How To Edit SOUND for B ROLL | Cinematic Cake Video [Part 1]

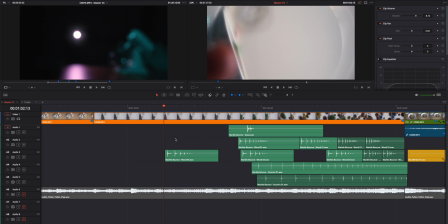(14:04)
So the opening one was the most important, so I have to adjust it precisely to be sure that what you see and hear align.
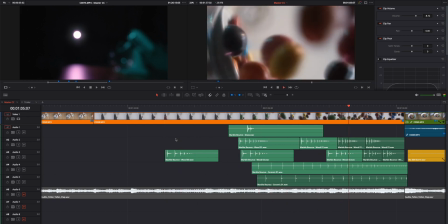(14:13)
So we've got this one, 1, 2, and then actually, as you see, I stock up all of them
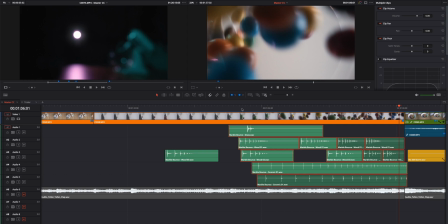(14:21)
together, so it gives you this dimensional sound of all these marbles falling into bowl.
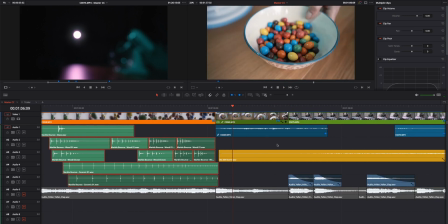(14:33)
We've got the sound from the camera,
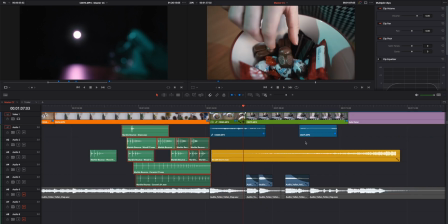(14:36)
and because we are going slowly towards the end of the main part, I decided to add riser.
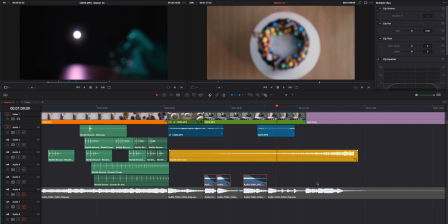(14:47)
Apart from the riser, what you can find here, it's the soundtrack which I use as a sound effects to strengthen the message.
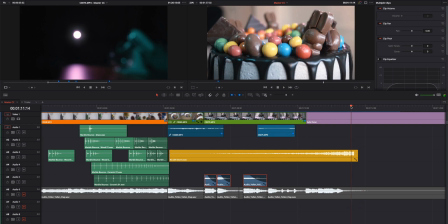(15:03)
And with the riser going to the point of drop, which is actually here, the spinning of the cake stops, and end of the story.
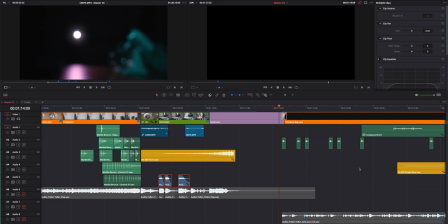(15:16)
Then we've got our outro, so to make it more interesting, I decided to add some photos from behind the stage. You see the soundtrack which you use in the intro starts here as well,
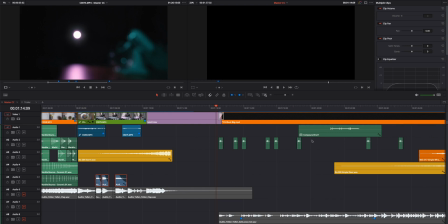(15:27)
and we've got sound effects I found ages ago. It's the clicks of the camera, two different, so we've got one. Each of the clicks to represent photo popping on the screen.
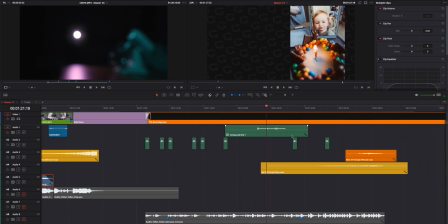(15:46)
I've done compound clip with the shutter click sound and I combined them here.
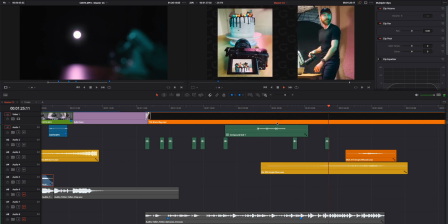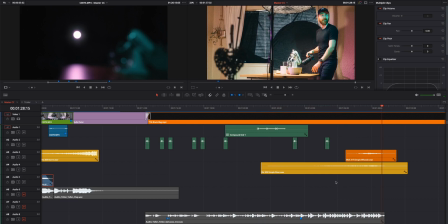(16:00)
And similar story with the riser.
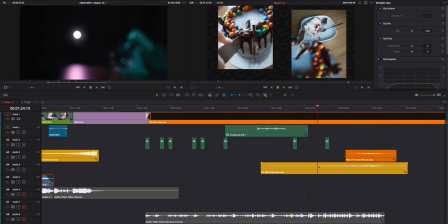(16:02)
End of our outro, I decided to throw the riser to build up the tension once we go for whoosh,
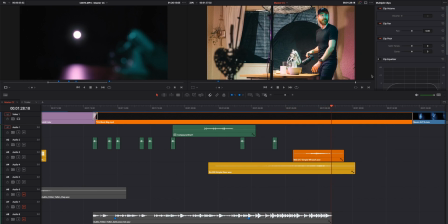(16:10)
which reveals the main photo from that shoot. And we see Greg. That's all. I hope you enjoyed today's video. If you learned something and you truly enjoyed it, feel more than welcome to press that subscribe button. You can drop a comment, but you have to press subscribe button. Do whatever feel is right for you. If you didn't enjoy it at all, I'm glad you got to this point anyway, and the good news is next week will be another video, so come around, see whether you like it or not, and then consider subscribe anyway. Until next time, stay creative.